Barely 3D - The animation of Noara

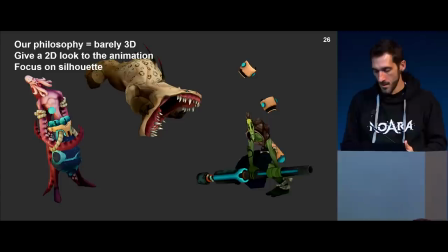12:19 the base principle of animation applied to game. And now our philosophy, I would say pretentiously, is to try to make it look 2D, to push the animation further and try to forget about 3D.
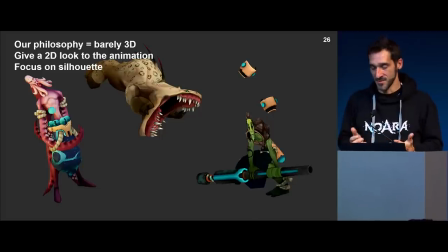12:37 And just make it look good in a way. So
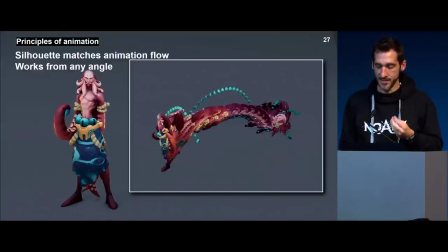12:43 the most important thing as first is the silhouette of your character when you're working. I mean, even in 2D, you watch any talk about 2D animation, about posing, about anything, silhouette is the key thing about good animation.
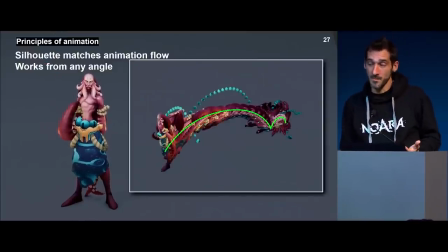12:58 But in the 3D context is, will my silhouette look good from back, top view, side view, etc. So what I generally try to do is to align the silhouette of the character with the motion path,
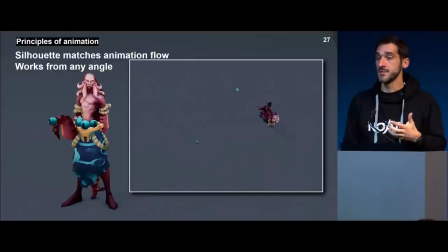13:12 so that whatever the point of view, it will feel good. You will have again this directionality, and this directionality will come many, many times in what I'm going to show you in our animation design.
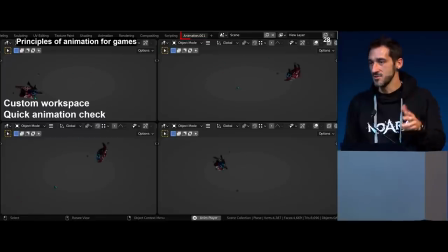13:28 I made a custom workspace, which is just an additional workspace with a few camera angles where I can double check the animation. I'm just switching, and mostly it helps me spotting any glitches.
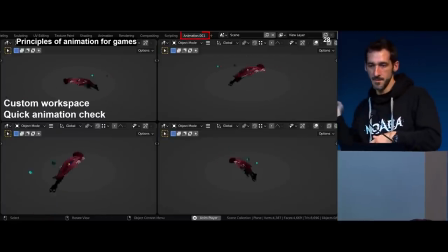13:45 Sometimes you forget about maybe a hand that just pop and you don't see it because you're animating from the side view or front view, and on the top view it might just appear and whatnot. So that's a way to check this.
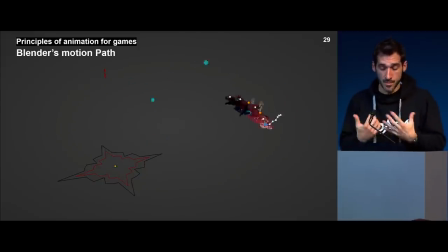13:59 And to build like this flow in the motion and in the silhouette of the character, I do rely a lot on Blender's motion path. So it's one of my quick favorites.
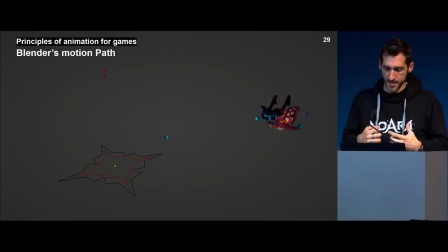14:10 I use it all the time. And you can see here that the torso root of the character, the main core of the character, its center of gravity is following the bounce we saw just before.
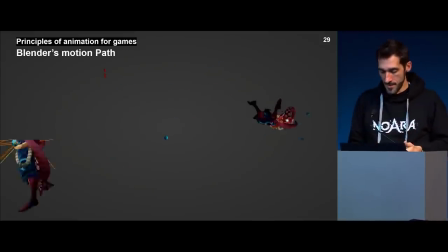14:24 And his silhouette does also follow this motion path. And then I use quite a lot of space switching to unbind
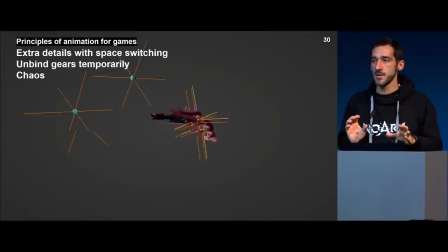14:33 some of the bones from the character to be able to animate them in world space. So basically here I'm just animating some bouncing ball that goes in a random position. I don't even care about the character at this point. I don't care about those elements.
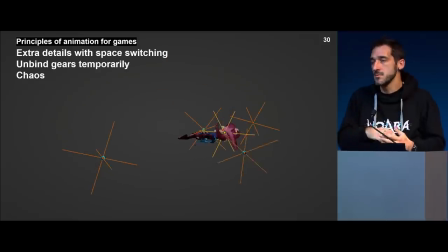14:50 It just brings a bit of chaos into the animation. So you can clearly see the base animation, but those add some extra details. So it's N-keyed. We don't use, like, most of the time we don't use FXs to do this kind of stuff. And then it's baked back to the base animation.
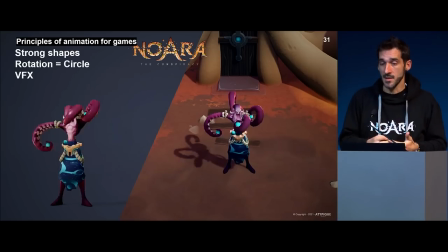15:10 So I talked about silhouette and motion flow. So, and directionality.
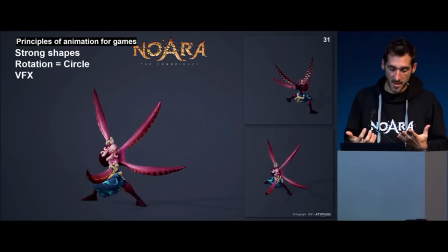15:17 So the idea on most move, it's to identify a simple shape that will fit.
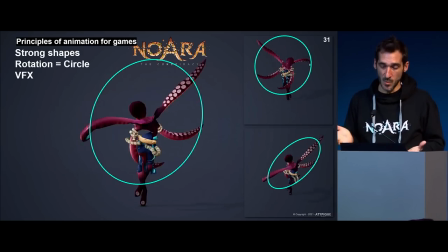15:23 So here it's a spinning attack. So a circle would be like the most obvious shape you will try to fit. So whatever the point of view, I don't offer that many point of view here, but trust me,
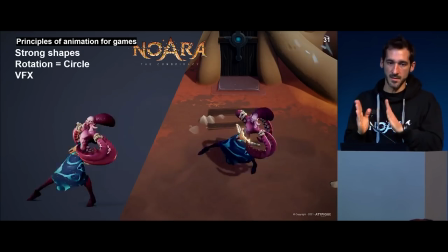15:37 the tentacles are perfectly aligned along this circle.
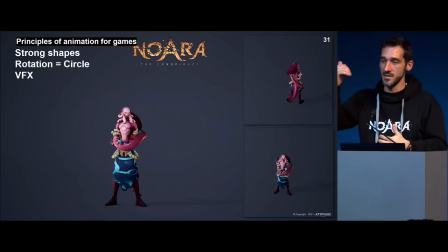15:42 It was a pain because I had to totally reverse the torso chain through space switching so that it was driven by the contacting foot.
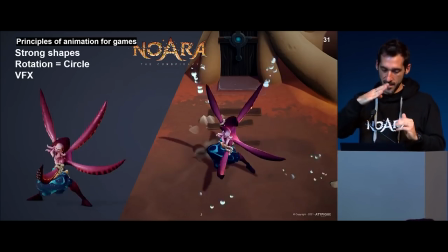15:52 And then you can see that the spine is not changing angle throughout the animation, so that
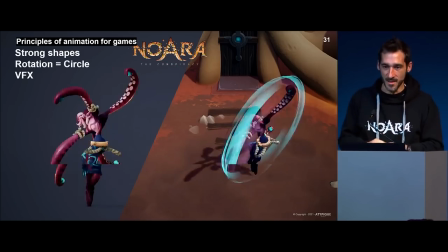15:59 the tentacles are not wobbling from frame to frame. And it looks, I would say, pretty cool. And then on top of this, when our VFX artist is like, so what kind of VFX should I add on top of it?
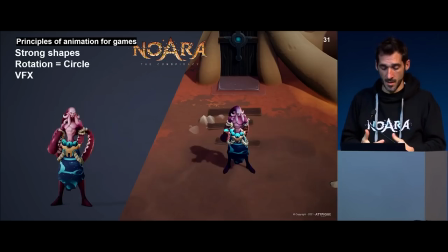16:14 Do a circle so that you're just supporting the current animation and the current motion.
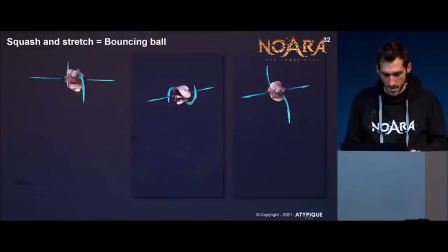16:20 And it makes kind of sense. We use squash and stretch to an extreme.
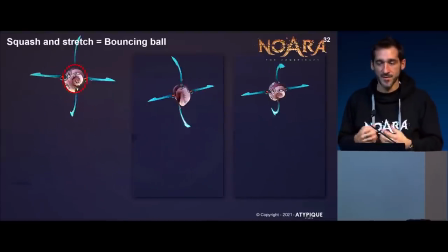16:27 So you may know squash and stretch because it's one of the first principles you may apply and you may learn when you're starting animation. Here it's an octopus character with blades, so it's a pretty busy shape.
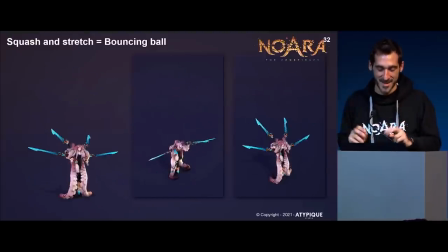16:41 But by using like super simple squash and stretch principle, we make the animation a little more readable.
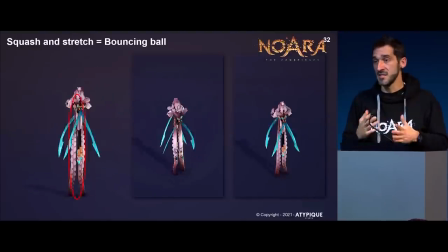16:50 And again, it gives directionality to the jump. So beyond the fact that it could be appealing, etc., you do understand that she's going to jump, she's jumping, and then she's just landing.
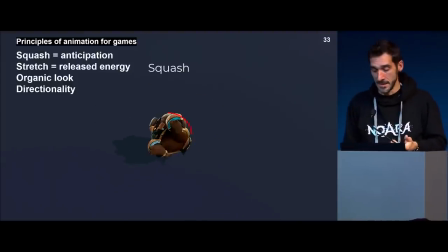17:04 You will find this squash and stretch principle in most of the animation we do because it allows to have a good anticipation, which was one of the first points
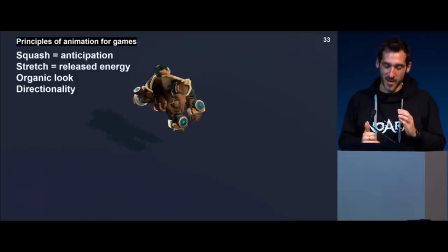17:19 I pointed out. And when you add this squash and stretch effect to different parts of the body, it becomes very organic, you know, it becomes like super fleshy. And again, we have a good sense of directionality.
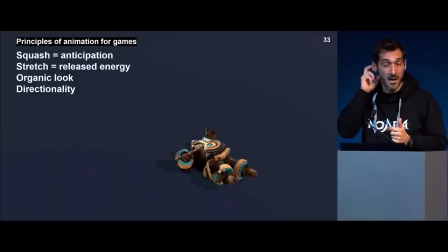17:34 You do understand, even though the character, fat characters are pretty hard to animate because it's hard to give a ball an orientation. So I stretch the limbs so that you clearly understand where he's attacking.
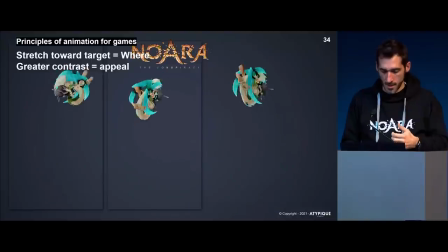17:48 Okay, so that's one of the moves. Finally, we use a lot of stretching toward the target.
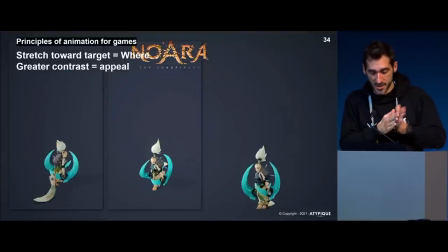17:57 So you've seen that I use stretching to give a directionality for an attack, for example,
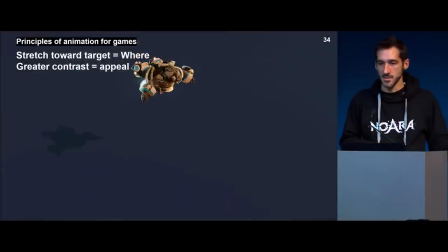18:02 but I may also stretch my character toward the landing point so that it makes no doubt where the character is about to land. And also, it generally contrasts a lot with the next pose, which is a recover pose or follow-through pose where the character is squashed.
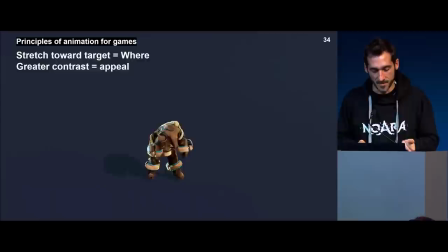18:21 So it should be appealing and like convincing.
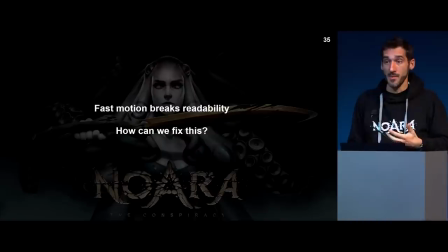18:27 So one of the big problems with game animation and this fast motion, even though the example you saw were like slowdown or breakdown, so it was readable. But when it's in the game context, it's like super fast.
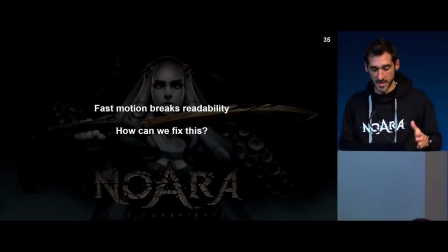18:44 You're not like focusing on the character that is currently attacking because you may play six characters at the same time. So it tends to break readability. So how can we fix fast motion readability, or can we improve that?
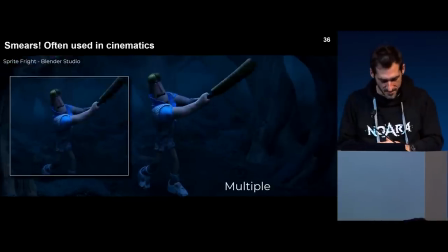19:01 In cinematics, so I took this, I don't know where it comes from, but I find it pretty nice, I must say.
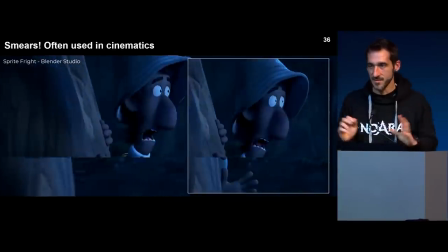19:11 We use like what we call smears. So there are a lot of different kinds of smears, but
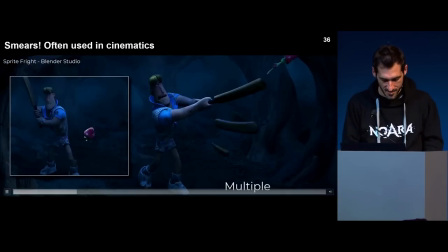19:18 basically, so I will just pause because I feel like it's not super readable when I do it this way, if I can.
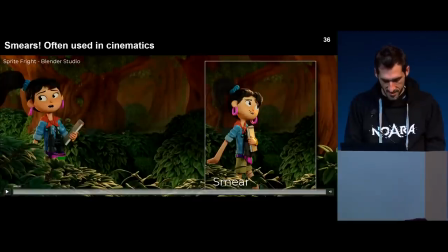19:26 But basically, if you see the real-time motion first there, like you just felt that she was stopping. But now, if you watch it frame by frame, some of the frame are just like crazy deformed.
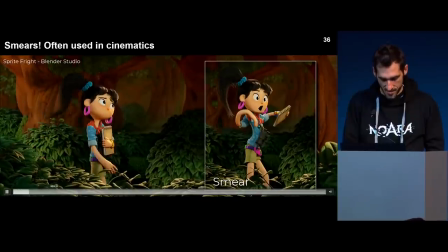19:41 I don't know if you got it, but I do believe you got it. So I would advise you to watch Fright Sprites frame by frame.
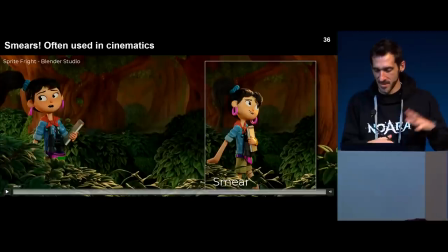19:50 It's crazy good. So you have this kind of deformation, which has what we call smears. So basically, you kind of stretch your character, you deform it to mimic motion blur.
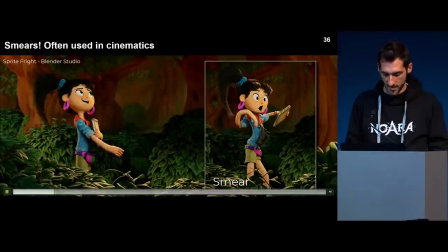20:03 Basically, that's the idea. Then there are multiples, so I don't know if I will be able to stop on the frame, but if you see the wooden bat there, like we can see like multiple duplicate of the wooden bait.
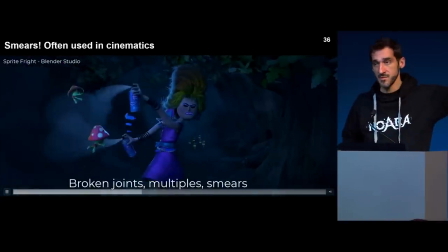20:18 So even though the character is switching from this pose to this pose, you kind of see the motion flow, okay?
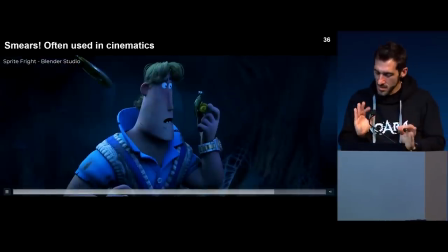20:25 Another type of smear, which is a little more like not, how to say it?